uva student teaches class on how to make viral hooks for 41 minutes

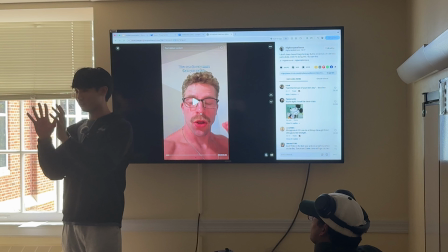(12:20)
No one's gonna be like, yo, if you are going through your phone on TikTok right now, like doom scrolling is just a very recognizable like Gen Z or even like older Gen Z statement. So we want to use that keyword. Secondly, he says, let this be the one thing you take away from this app, right?
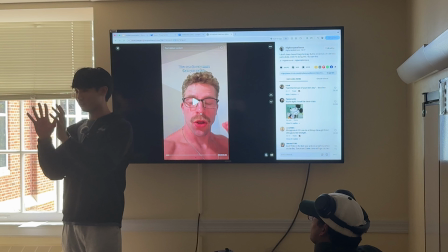(12:35)
So I don't know if you guys know like Alex Hermosi, or like, right? He has like the money models, he has like the offers thing. One of the things that you have to do, you can either create urgency. So I don't know if you've seen these hooks where it's like, yo, if you just give me 15 seconds, I'll explain how you can cure your gooning addiction, or something like that, right?
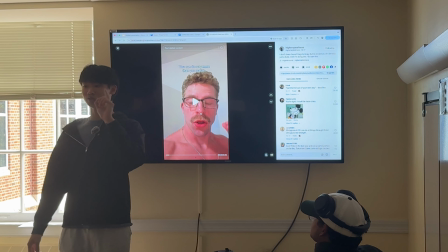(12:54)
Something crazy, right? You put a time on it, right? So that creates urgency. One of the things is also this one thing, this crucial thing, this one vital concept, right?
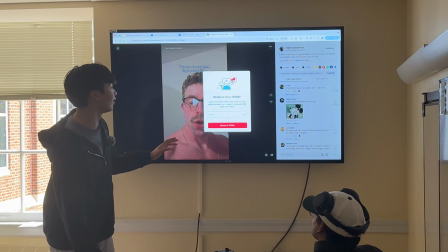(13:03)
It's so simple, it's only one thing that you need to take away from this app. So they're like, okay, I can listen to the one thing he has to say. He clearly knows something about me because I'm already doom scrolling.
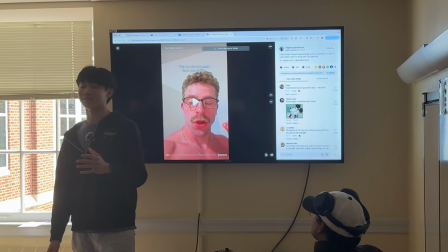(13:14)
So we established that like he has some ethos, or he has some pathos. So off of that very first statement,
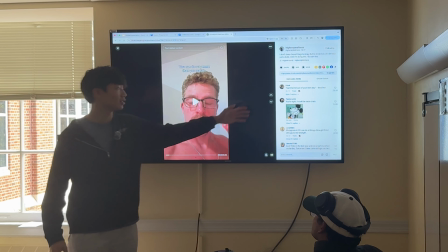(13:20)
if we're scrolling on TikTok, and then he's like, okay, now I just need to listen to you to listen to me for one thing.
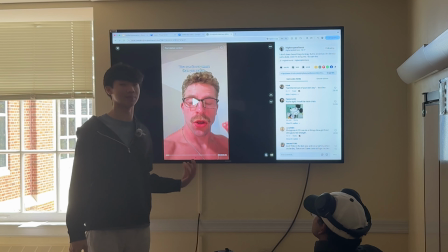(13:26)
Right? That's how so many people listen. That's how he gets. Now, obviously, to get 300,000 likes, he also has to like have a good one thing to follow up with.
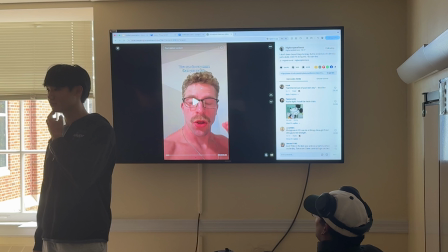(13:34)
Right? But that's how he gets so many people to stay past 3 seconds. Okay? But can I interject something, Henry? Yeah. How many of you guys have seen this guy before? Okay, not a lot of you.
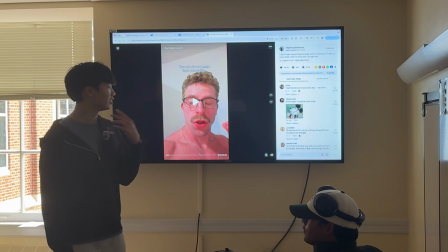(13:44)
How many of you guys feel like you would watch the rest of the video based off that hook? Yeah. I do think there's also this like he does a really good job of like projecting authority.
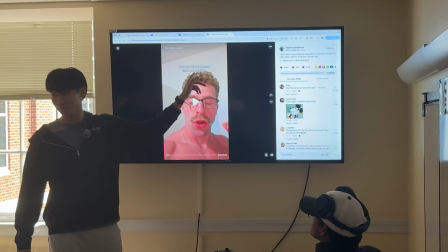(13:52)
Like, do you feel like he's someone you should listen to? Dude, he has such a masculine mustache. Yeah, let's like also notice, okay, obviously like this is a good text hook as well.
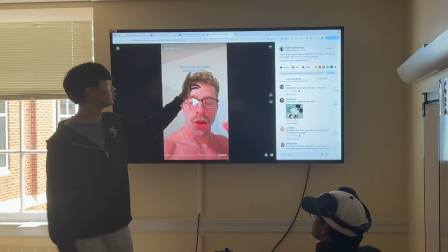(14:00)
You always want to, most of your hooks are going to be talking about you, right?
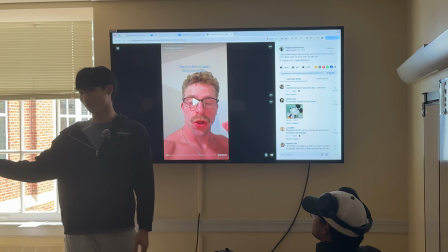(14:05)
If you are doom scrolling right now, right? You can do more than you realize.
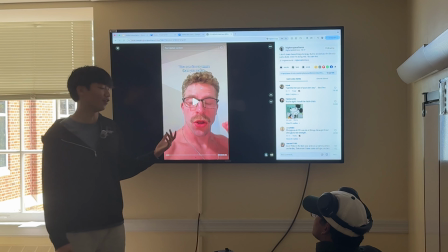(14:10)
So, talking to you, I also understand you probably wouldn't watch this video. Why?
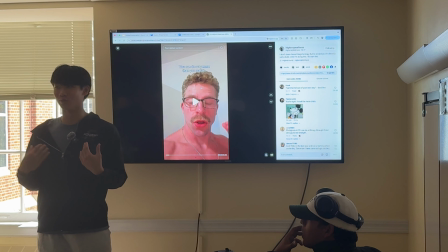(14:14)
Because this looks like a very like red-pilled, like alpha male type of thing.
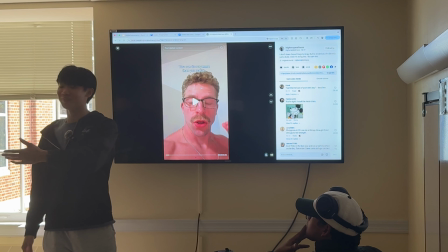(14:19)
We would watch this, like guys would watch this video who like want to like do something with their life.
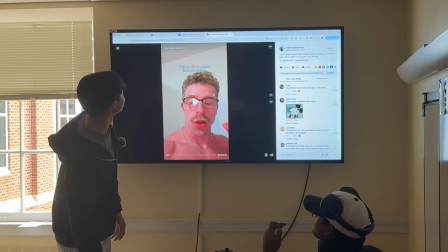(14:25)
But like, not saying like you don't want to do something in your life, but like say like it's like that it's very targeted towards like young men, obviously. So we can go towards this girl instead, please.
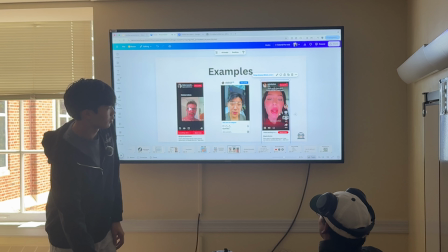(14:38) For one video today, let it be this. The CEO of ChatGPT was asked, what is the one trait of the people that are the most successful? Okay,
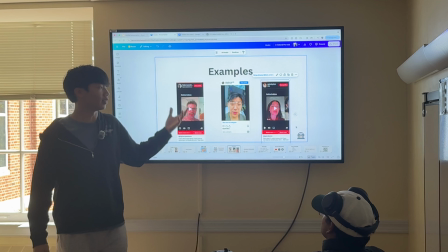(14:47) Guess what?
So we're gonna finish, like that's the hook. Guess what? That ends the hook. Okay, because then she goes into like what the actual video is about. Alright? So, and what are we noticing? She says like one thing. If you are ever feeling blah blah blah, right?
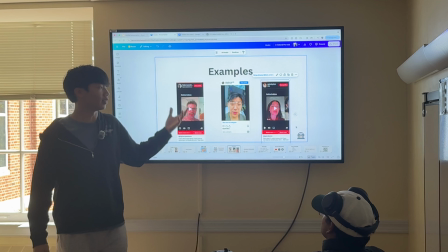(15:02)
If you ever feeling blank, and then I'm like, yo, I'm feeling blank right now. Just remember this one thing, right? Again. And then she says, guess what at the end? Right? We can like break down each thing. It's each word or like each phrase almost either relates to the viewer,
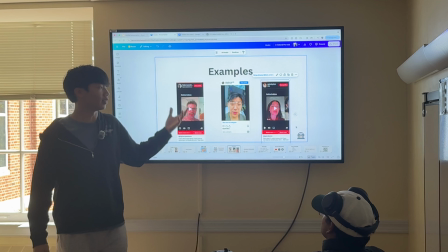(15:21)
engages the viewer, or like sparks curiosity, right? Guess what? And then she goes into her spiel. She, CEO of ChatGPT. She might not have that much authority.
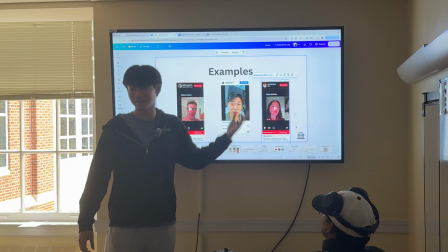(15:32)
She looks like obviously higher up on this, hot mustachioed man. Like he has some sort of authority about him.
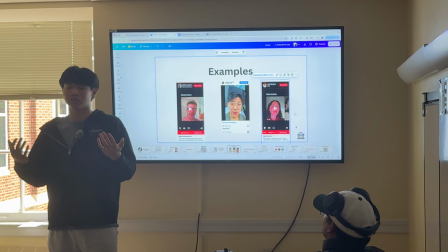(15:39)
She like does not have the same realm of authority that he would, but Sam Altman, CEO of ChatGPT, would.
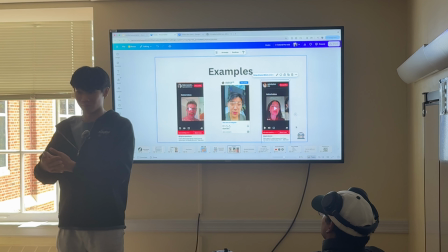(15:46)
She doesn't even say Sam Altman. She's the CEO of ChatGPT. Why? Maybe she didn't do it on purpose, but why is that like attracting people? Because people know ChatGPT is ubiquitous. They see it as successful. The same thing would work if we said CEO of Google, CEO of Facebook, right?
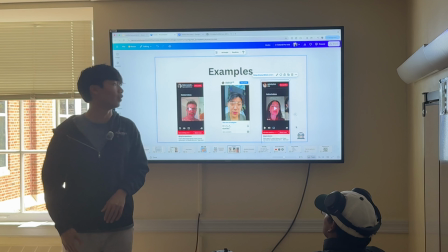(16:00)
I would argue those are more effective than Mark Zuckerberg or Larry Page. Like no one really knows anything about Larry Page.
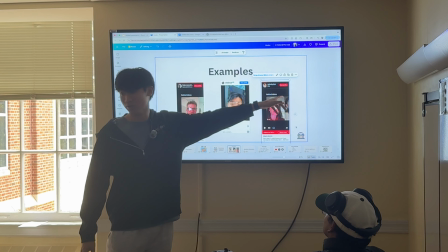(16:07)
Like that doesn't carry that much weight, right? CEO of ChatGPT.
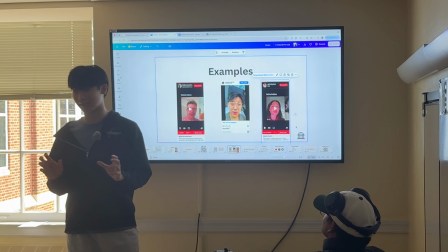(16:11)
And then if we notice the text hook, obviously you at the end, God himself, right?
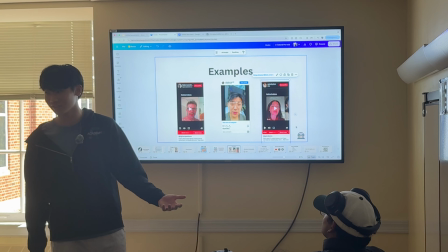(16:17)
The caps just like captures attention. Obviously religious imagery.
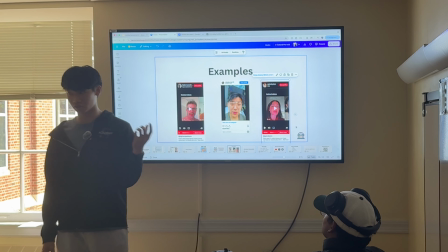(16:23)
I sound like an English teacher when I'm breaking down these hooks. I know that.